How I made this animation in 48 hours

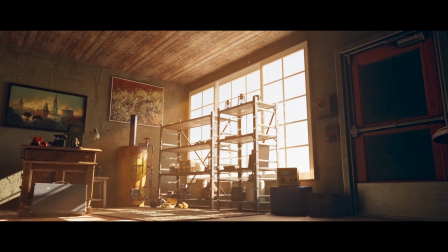(0:18)
welcome back to the channel in today's video we are going to be making this animation in 48 hours my deadline shifted with about a week so i thought i had more time but apparently not so i have to absolutely lock in so first i started off with a lot of kit bashing and
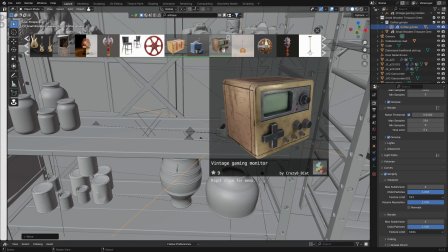(0:32)
i used blender kit for that that's what i used in this project a lot just dragging and dropping things in and then And what I also did was I had a collection of photogrammetry models that I made in the past couple weeks. And you can get that on my Gumroad now. It's a photogrammetry collection. I'll leave a link in the description.
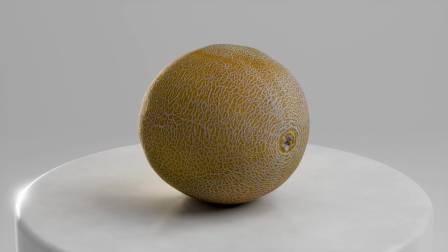(0:51)
25 really cool models, fully masked. So I just combined them,
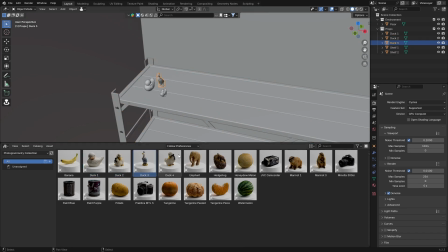(0:55)
just dropping in BlenderKit assets and then just dropping in my own photogrammetry collection and trying to build up a scene really quickly like that.
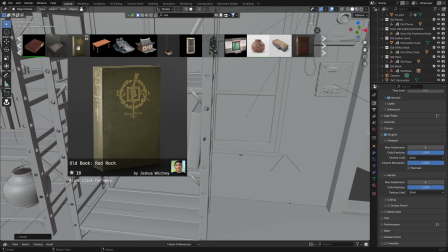(1:03)
And Blender did crash a couple times because of this so yeah make sure that you save it i didn't so i had to redo this about two
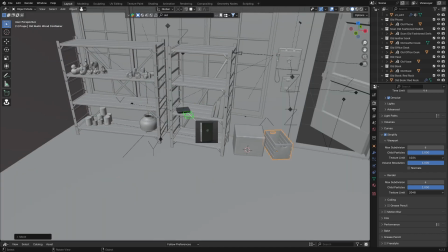(1:11)
times but it worked out in the end so the main goal uh with this was really just the lighting and the general um feel of the scene uh with lighting and then also showcasing of course how easy photogrammetry can be for setting up a scene and then of course kit
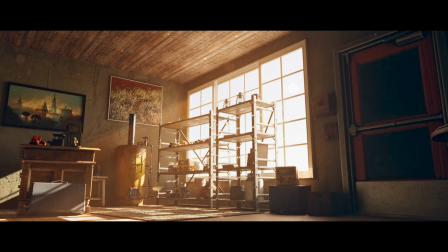(1:26)
bashing as well but i also had to make an animation um which i kind of cheated a little bit and you'll see that later in the video yeah this
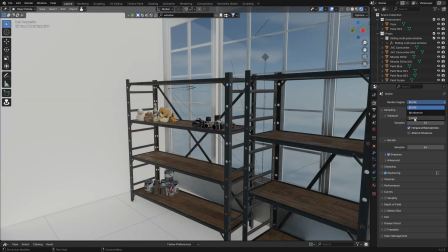(1:34)
is where I started adding in the lighting and at first I was going for like an HDRI I thought that might be good to use like some preset lighting after a little while I realized that it just didn't give the control I needed so I switched it out completely for a sky texture
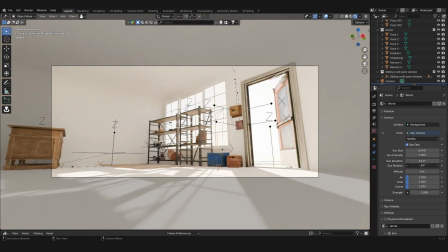(1:51)
node in blender so that's the only source of light in this entire scene just the sun texture or the sky texture then I added in
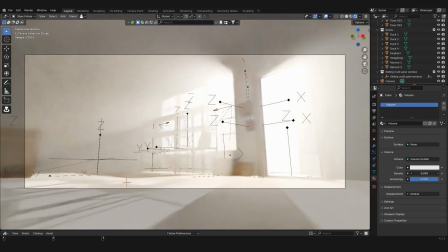(2:00)
some volumetric lighting but in the end it took a long time to render one of these frames took like 30 minutes to render so instead what I did is I kind of cheated that and I'll show you how I did that later in the video adding materials is also really easy with blender kit you can
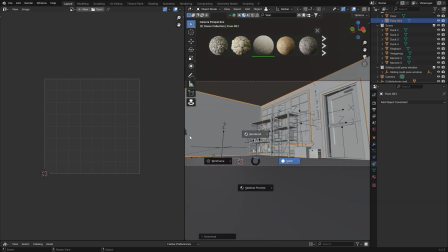(2:16)
just drag and drop it on on an object then just UV unwrap it and it looks amazing I found that if you have really good
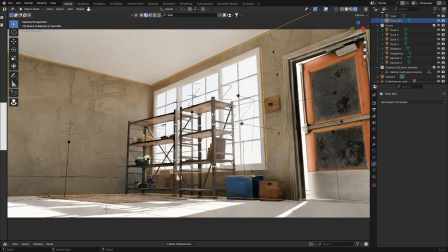(2:23)
lighting anything can look realistic even like stylized assets as well from a distance you won't even notice so keep that in mind for future
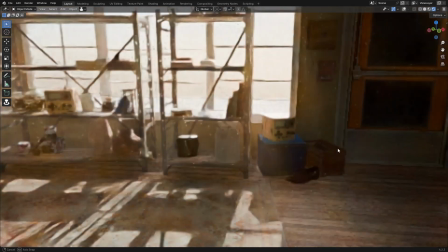(2:31)
projects if you really nail the lighting and spend a lot more time on the lighting I think you can make much better things without really doing much for it
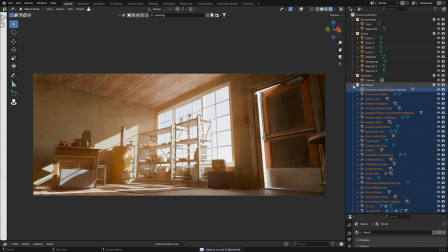(2:40)
one of the problems I had is that we are looking at a window and behind that window
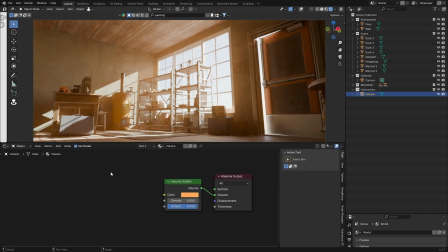(2:46)
there should be stuff but I didn't have stuff and I didn't really have the render capabilities of adding more stuff there.
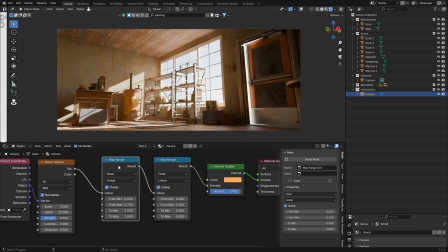(2:53)
So what I did is I made sure that my lighting outside was just really bright so you couldn't see outside and then in post I kind of just tweaked it a little bit made it much more brighter so just white you cannot see through the window.
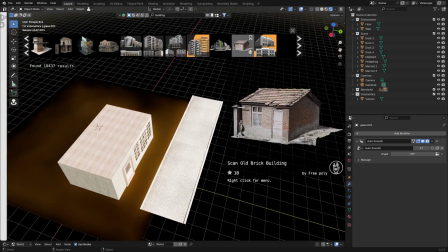(3:09)
For one of the close-up shots I did make a road and then put in a building but that's because we weren't
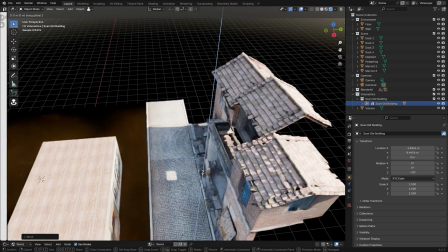(3:17)
looking at the sky anymore we were looking at the ground so there had to be something there but it just turned that off in the render completely when rendering all of
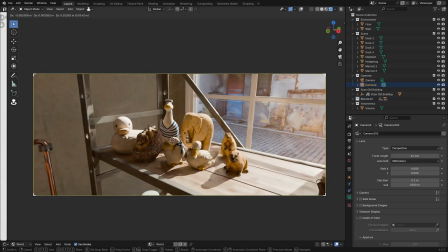(3:25)
the other shots saved me a lot of render time and also a lot of time building up the scene because I didn't have to do that it also makes sense because
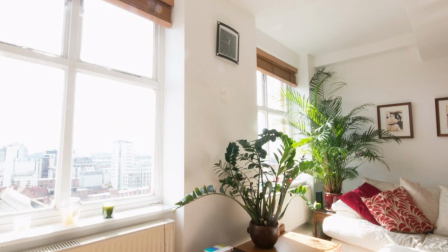(3:33)
for a camera inside it would be exposed for inside light all of the light outside would just be completely blown out something else I recently started doing is playing with the color management in Cycles.
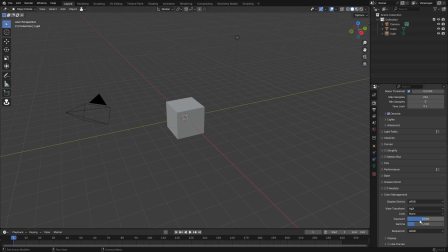(3:47)
If you scroll all the way down at the render properties you will come to a color management tab. Something I started doing is playing with the exposure and the gamma.
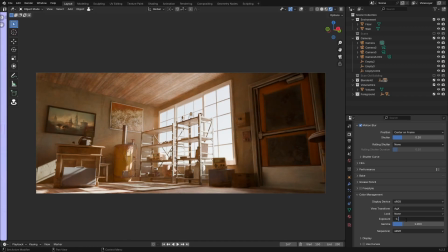(3:55)
I found that just turning down the exposure a little bit also makes for some
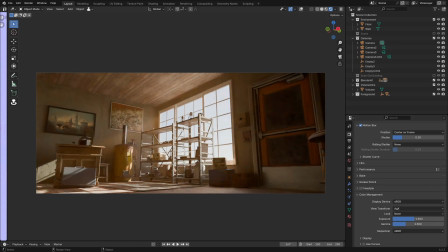(4:01)
more realistic scenes because the exposure isn't always going to be perfect and sometimes you want it to be a little bit darker.